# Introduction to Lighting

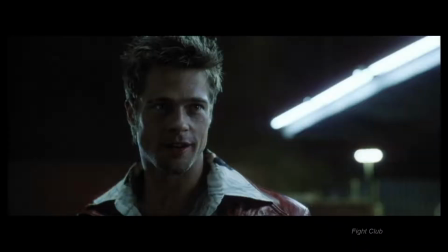But that doesn't mean it's always the best choice. But that's something you might hear is a short side or near side, or sorry, far side or near side.
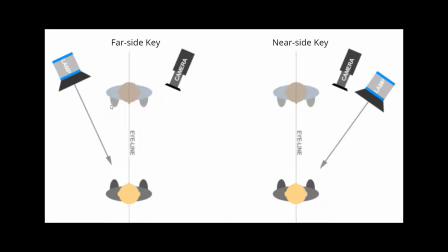There's another term for it, which is short side and broad side. But I think these make a little bit more sense.
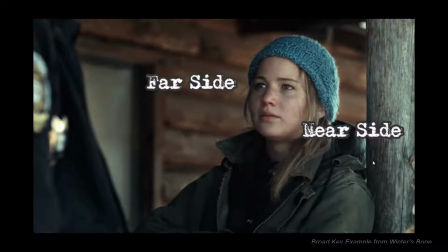So here you can see this would be a near side, right? Because the light source is on the side of the camera, right? And then far side, if we had a key light coming from the other side, like we do right here, same actress, right?
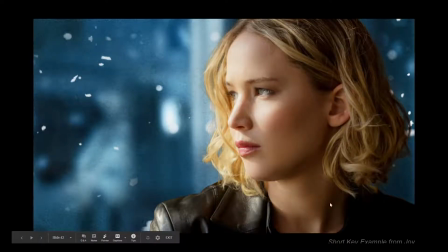That key light is on the opposite side of her nose, and that's a far side key light.
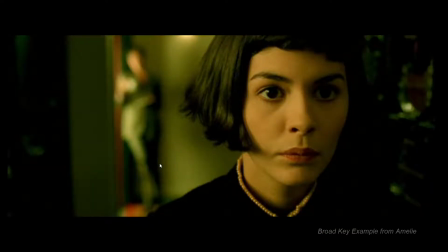And this would be another example of a broad key or near side.
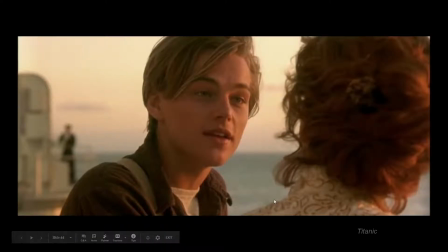And then there's another example of a far side key light, again on the opposite side of his nose than the camera is. We're on his right hand side, the key light's on his left hand side.
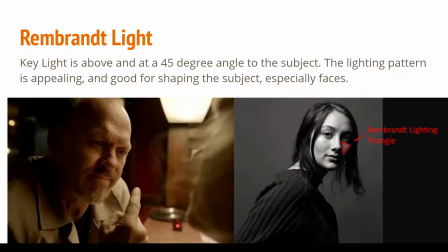Our key light can come from really any different direction. Remember, the key light is that primary lighting source that's illuminating our scene. But there's a couple directions that are very common and create an appealing lighting structure on your subject.
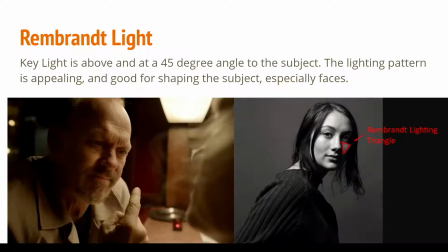And the one that I personally use a lot, and that's kind of pretty standard for a good portion of your lighting scenarios, is kind of a 45-degree Rembrandt lighting situation. This is where the key light is to the side and slightly above the character, pointing down at them.
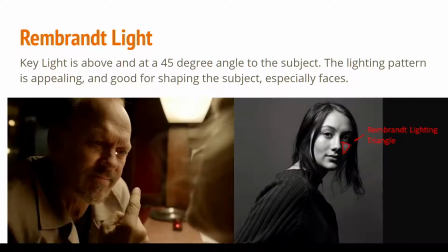And it's good for creating a really nice light and shadow structure in your face.
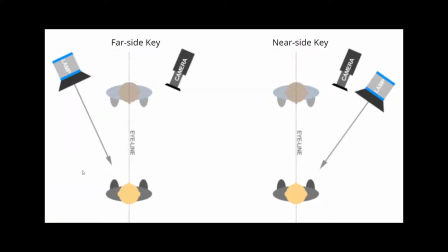If you look at all of these examples I've shown before, if they're not a 45-degree Rembrandt lighting scenario, they're not that far off, right?
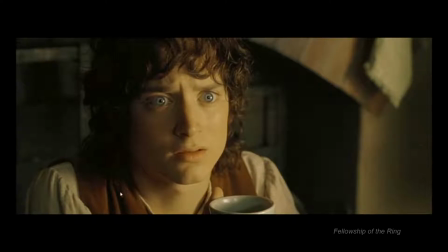They're all slightly to the side. None of them are right behind the camera. None of them are coming straight from the side, right? They're always kind of in that 45-degree zone, slightly to the side and maybe slightly above. But again, that's not standard. That's not all scenarios, but it's a very common lighting structure. And it's called the Rembrandt lighting because it was popularized by the Renaissance painter Rembrandt,
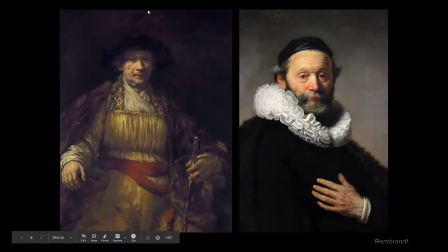who had this popularized this lighting structure where the primary lighting source that's shaping the subject is to the side and slightly above. And there's also this thing called the Rembrandt triangle. And so that's that triangle of light on the shadow side that's created at that angle from the nose and the cheek. And again, that's not something that's at all necessary for you to do this,
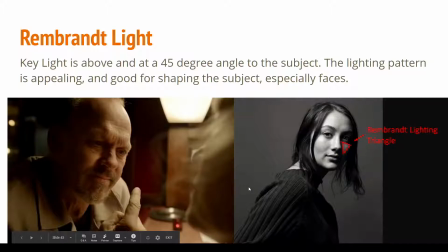but it's a common thing that people try to get to make appealing light structure on the face. And remember, we're talking about lighting structure and right shaping our characters with light. And this is really popular and really common because that angle
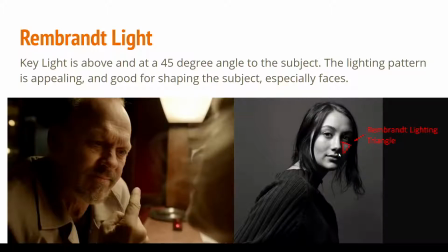is a really good angle for getting a nice shadow and light shape on the face.
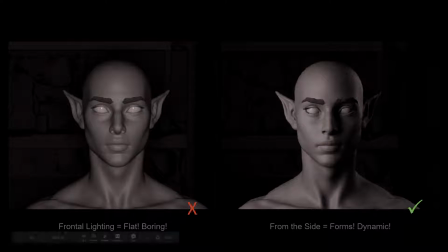Here's an example I quickly mocked up. I didn't find really any good comparison example, so I just did this in RenderMan really quickly. So when we have light that's coming straight from the front, or sometimes even straight from the side,
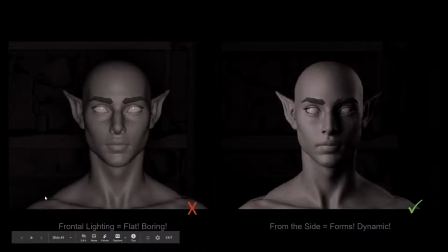side's okay, but mostly frontal lighting is what you want to avoid. And you don't. So what that means is the light source is directly behind the camera and coming from the same direction and same point of view as the camera. And look at the comparison between these and ask yourself which one of these looks more appealing. This one right here is,
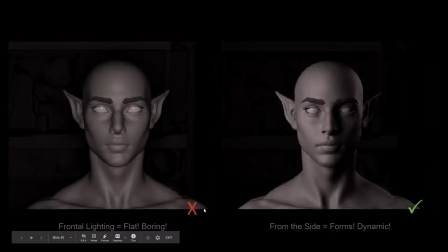might be subjectively unappealing, but one of the main issues with this light source is that it flattens the subject out a lot. Because it's coming directly from the camera, we're not getting really a great shadow and light shaping to the face,
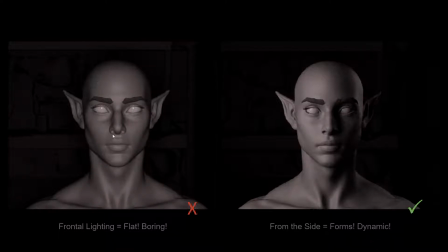so I can clearly understand the forms. I can get a sense of it for the most part, but because it's coming directly from the camera, a lot of this shape kind of flattens out, and it just looks a little bit boring. But when it's coming a little bit more from the side, so this is kind of like a Rembrandt 45, so it's to the left and up higher, right?
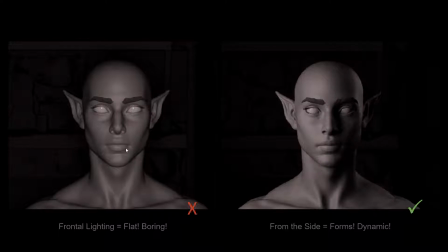And so we have a clear light and shadow side. So look at those lips, like see how the lips now have a light and shadow side. We can understand their volume and form better. The forehead, right, we're getting some clear shaping on it as well.
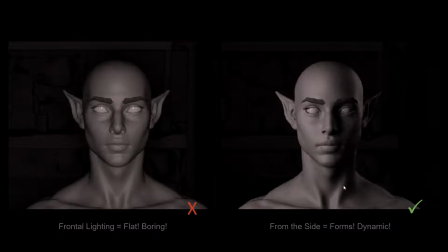I also added a little backlight, kick light that's maybe cheating a little, or helping out a little bit. But for the most part, this is what we talk about. This is what we mean with our lighting, using our key light to shape and sculpt our character or our subject.
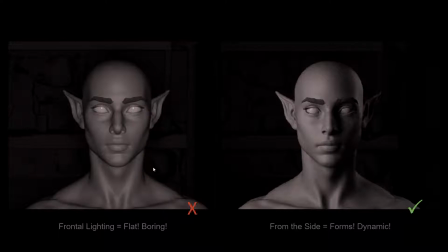Is we're trying to use the lighting to create an appealing light and shadow forms.
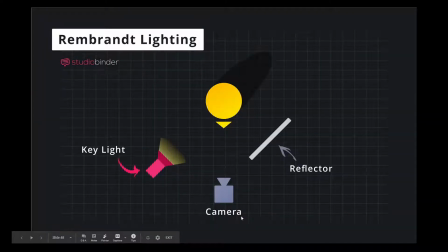And here's a great demonstration. If you looked at it from above, right, here's our camera source, here's our subject. And so instead of that light being down here, right behind the camera, it's over to the side a little bit. And that 45-degree angle is a very safe zone for making appealing lighting and sculpting.
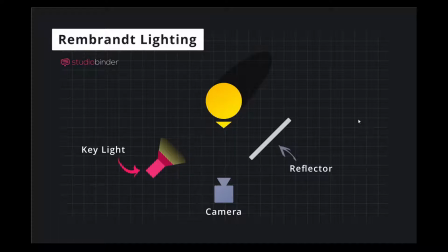Again, it's not always the right choice for the moment, right? If you're trying to go for something that's more moody or dramatic or dark, you might want to go for that,
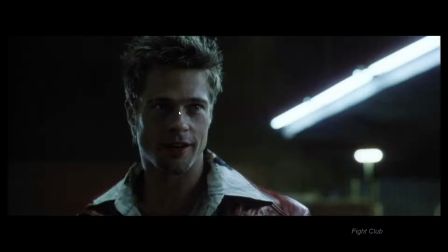Fight Club example, right, where you're getting the side lighting, or something from The Godfather.
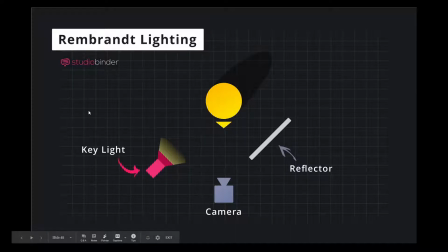I had another example from that that you'll see in a little bit. But the key light, that 45-degree angle, the main idea is we just don't want it to be right behind the camera.
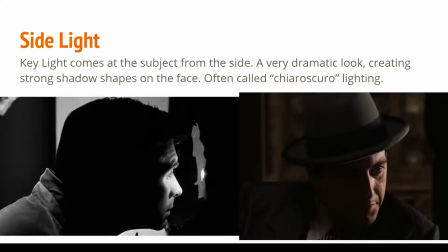Side lighting would be if your key light was coming at the subject from the side. This creates a very dramatic look because a lot of our, we make this really, really large, broad shadow area on the face. And a lot of the film, usually, or a lot of the subject, usually in this situation,
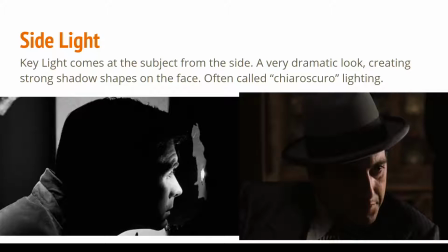goes into shadow, which adds a lot of mystery or drama or suspense because we can't see what's in there, and things look more mysterious. If you see someone's eyes, cast in shadow, then they look like they're mysterious or dangerous.
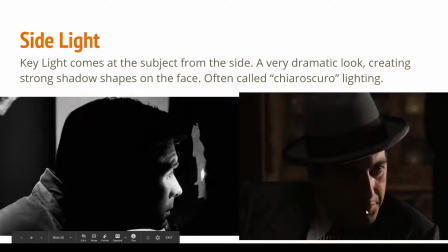You could also call this chiaroscuro lighting because of the drastic contrast between the light and the shadow. And so from both of these examples, our primary light source is coming much more from the side.
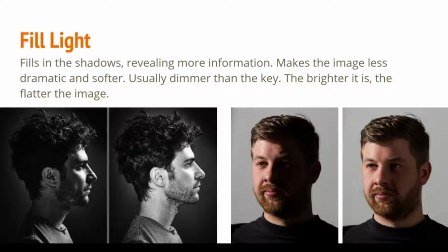So the key light is our light source that's going to be doing our primary shaping and sculpting of our subject. And the fill light is the lights that we add in so that we don't have such a dramatic or harsh look, right?
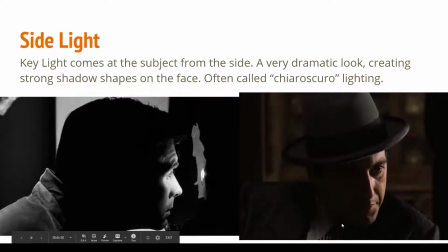You might not want it to look like, The Godfather, right? You're not trying to get your scene to feel really dark or moody. You just want some nice shaping on your character, but you still want them to be well lit or well illuminated.
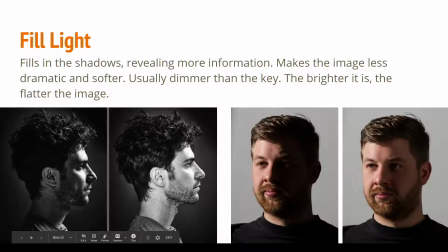So the fill light is any light source that's being used to kind of lighten up any of the shadow areas. So the majority of lighting structures in most films are going to have a key light and then also one or two fill lights just to kind of fill in the shadow area so it's not quite so dramatic and harsh,
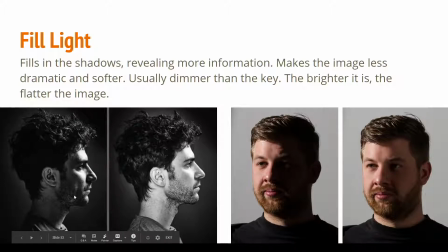right? So you can see in these examples, a light source is being put in a position where it's just adding extra little light or fill into these shadow sides to lighten the subject back up. But even on this one, even though this fill light's really bright, you're still, from that key light, we're still getting a really strong light side,
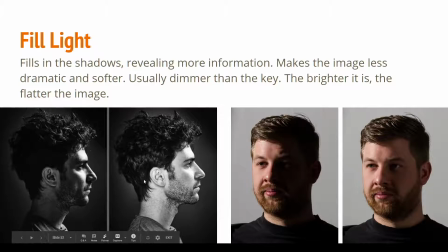right, and shadow side, which again, we're getting a really nice lighting structure on our subject. Same thing with this one. This one's much more, that fill light is much more less noticeable, and so even though it's only gently adding in,
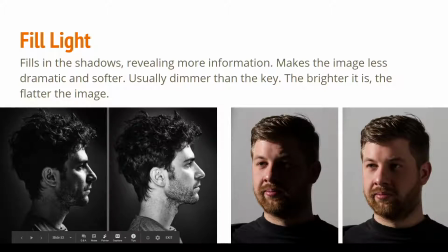it's really revealing a lot of this information, and it feels a lot less dramatic than this one right here. You can describe fill light and a key light relationship as a lighting ratio,
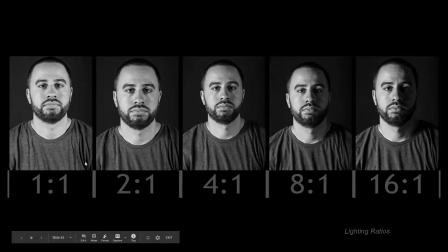and this is the idea that that intensity between the key light's brightness or that difference between key light and fill light's brightness is represented by a ratio. And when they're the same, when both the key light and the fill light are the exact same, then you have a 1-to-1 lighting ratio.
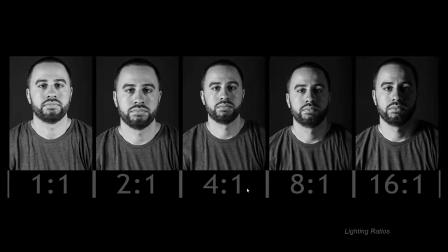And then of course, as that difference changes, we get a larger ratio or proportion or fraction or whatever you want to call it, with the key light being higher and the fill light being lower. The rim light is going to be an extra little sculpting light
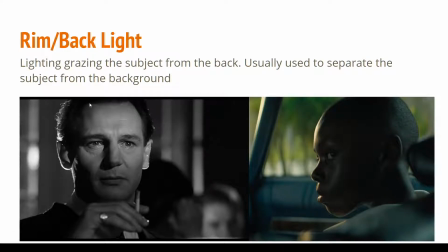that's common in a lot of lighting structures to help with that idea of separation from the background, and also with sculpting areas that are cast into shadow. And so this is a light source that's coming from behind the subject and is hitting them at a grazing angle.